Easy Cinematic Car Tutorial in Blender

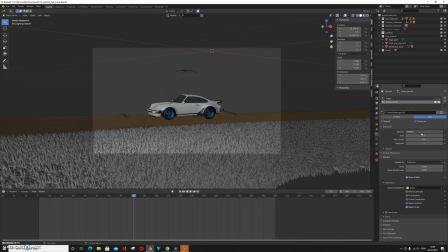[8:15]
You can actually go pretty high because the grass is so low poly. I could even change it to 30,000 particles and it will still go at 30 frames per second. Even at 100,000 it isn't that bad. But I'm gonna stick with 10,000 though. Under the render tab you can change the scale.
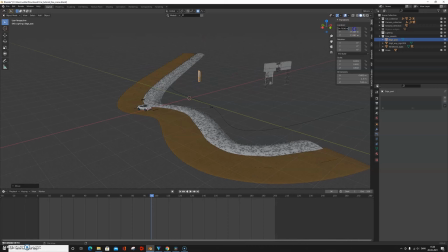[8:29]
I go with 0.06 and I crank that scale randomness high up, something like 0.7, but you can go even higher. That is completely up to you. Oh, and it's very important that you remember to enable object rotation, otherwise the grass will look weird.
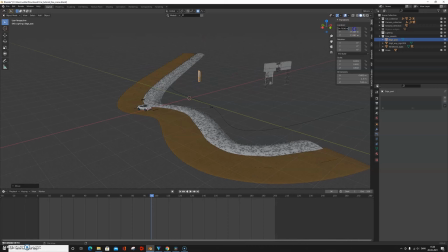[8:42]
So the grass is done, and now we want to generate a sense of speed in the scene. It's important to understand that speed is usually generated with objects moving fast in front of the camera. So the closer an object is to the camera while moving, the faster the camera appears to be traveling. So let's set something up in the foreground to give this sense of speed. I think this edge post will do the job just fine.
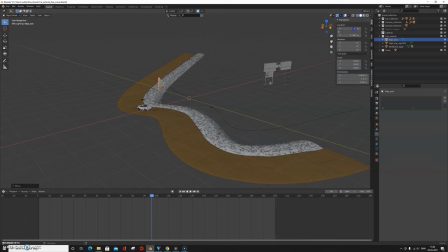[9:01]
So select the edge post and under transform, zero out the location. Then go into the modifier tab and add a curve modifier. Once again select the car path as the curve object. Press GX to move the edge post to the side.
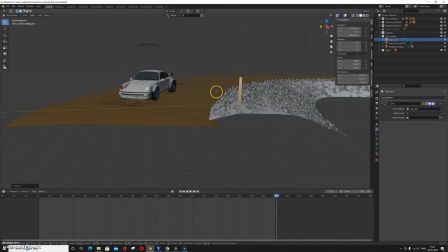[9:12]
When you have positioned your edge post, scale it down so that it fits the scene. Then go under the modifier tab and add in an array modifier.
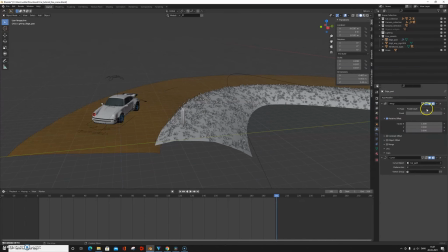[9:19]
Once again remember to place it above the curve modifier. and change the factor so that it moves along the y-axis instead of the x-axis. In the real world, there's actually quite some space between each edge post. So to create some distance, change the value of the y-axis. I changed it to around 100 and it looked perfect. Then just change the count so that it fits the scene. 8 worked for me.
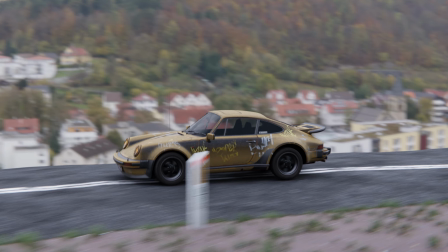[9:38]
And when we render it out, it already looks much better and we get the feeling that there's more speed in the scene.
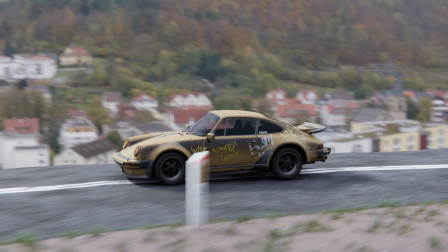[9:43]
Now let's talk lighting, because this might just be one of the most important things.
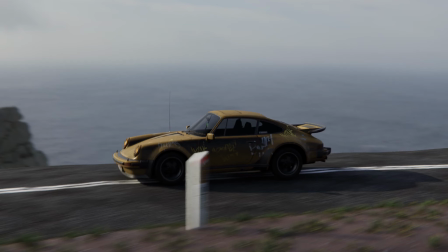[9:47]
I'm gonna tell you guys what I did with my scene, but this might vary depending on which HDR you have chosen, because this will give you a different lighting situation.
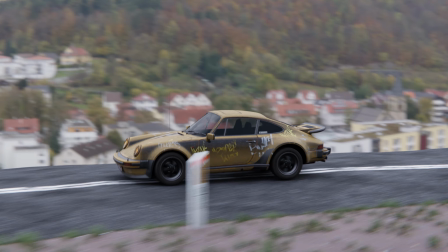[9:55]
But I will analyze my HDR and tell you which thoughts I have about it and what you should do in my situation. So it's very obvious that this HDR represents a very cloudy day. The shadows are very soft and the weather is quite grey. The shadows aren't really represented, neither are the highlights. This is what you will call flat lighting, and it's quite boring.
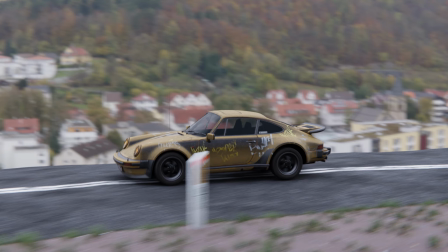[10:14]
This is because the eye is drawn to very high contrast areas. This could be very dark shadows or very bright highlights. But in this lighting condition, nothing is overexposed or underexposed. This means that the eye has no idea where to look, because all parts of the image are equally interesting to look at, or equally boring, some would say.
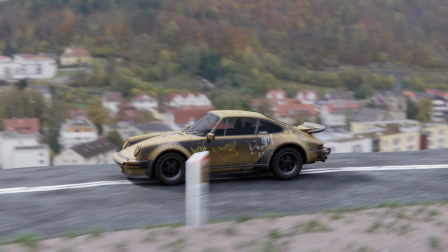[10:30]
So in my case, we will have to add in some additional lighting to make this image look more interesting. But depending on your HDRI, you do not necessarily have to add in any additional lighting. Some HDRs are just interesting enough in themselves.
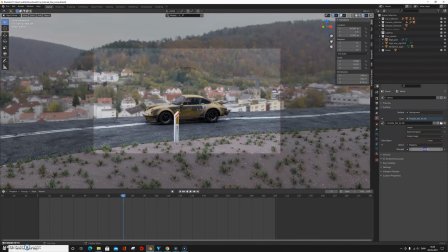[10:42]
So let's improve my lighting situation. Well, under the World tab you can see the strength of your HDRI.
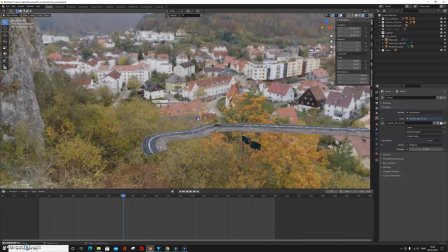[10:47]
Mine is set to 1.5, which I found looked good for this HDRI, but you should definitely try to play around with the value yourself.
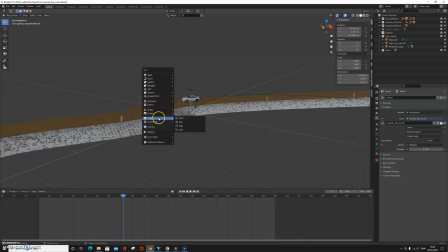[10:53]
So I added in a sun lamp and played around with the rotation to give an interesting look.
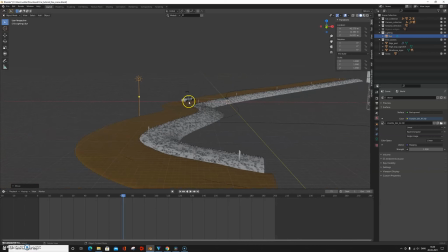[10:57]
It's usually a good idea to light your subject from the side, as this will give some good looking fall off shadows and highlights.
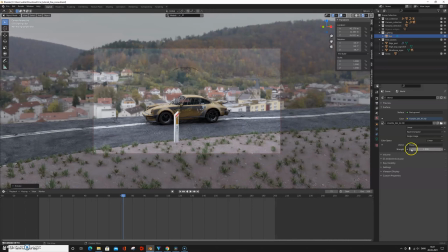[11:03]
Then I played around with the strength and the angle of the sun. A higher angle will give you a softer shadow.
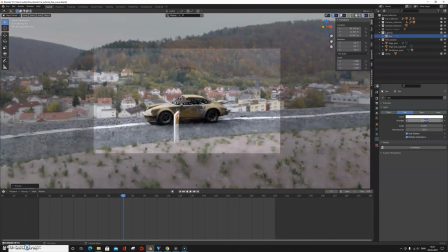[11:09]
A higher strength will give you a brighter image and a higher contrast between highlights and shadows.
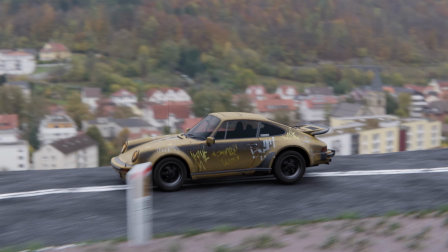[11:14]
When you're adding additional lighting to a scene lighted by an HDRI, you should always stay true to the HDRI. So it is still a cloudy day and your sunlight will not change the background image. So let's say I crank the strength of the sunlight up to something like 50.
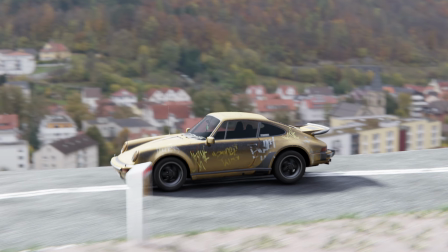[11:26]
Yes, the foreground is popping very much, but look at the background, nothing changes. It still looks like a cloudy day. So the lighting in the foreground and the background doesn't match. And this is a problem. So you have to find a middle way where you just get a little bit more out of the shadows and highlights in your HDRI.
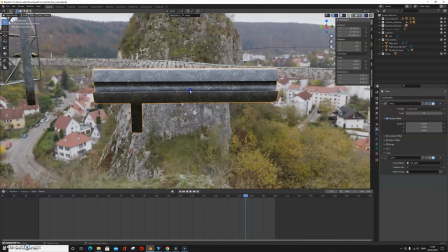[11:40]
So let's add in that edge rail. So this is what the model looks like, and this is quickly how I made it.
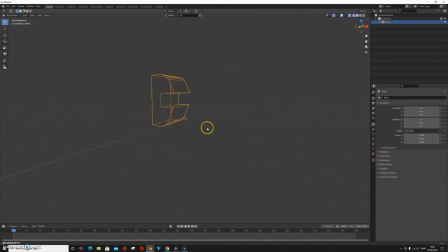[11:45]
I wanted to make it fairly low poly so that it won't slow down your computers. For the UV unwrapping, I did a smart UV unwrap, and then I assigned a very basic metal texture.
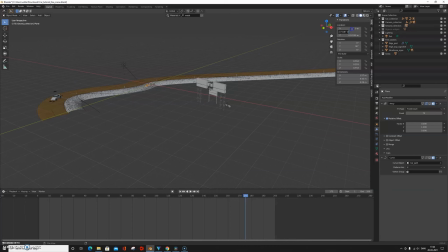[11:53]
So guys, I think you know this by now. Zero out the location for the rail, add in a curve modifier and select the car path as the curve object. Add in an array modifier and change the relative offset from the x-axis to the y-axis.
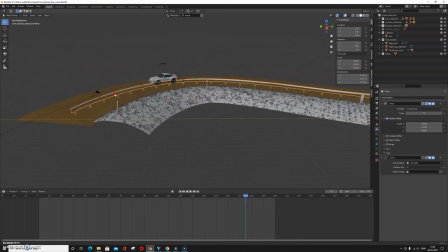[12:05]
Then change the count so it fits the scene. Then you just have to position the rail and you're done.
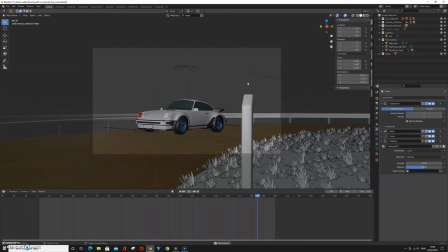[12:09]
So let's talk about the camera movement. To generate a feeling of speed, you generally want to keep your camera as low as possible.
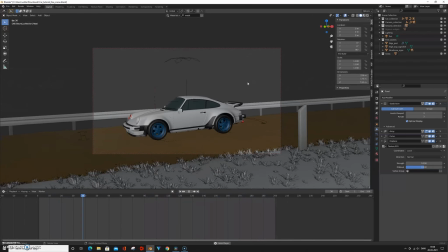[12:15]
In this way, the ground plane will pass faster in front of the camera, which will create a lot of motion blur and thereby speed.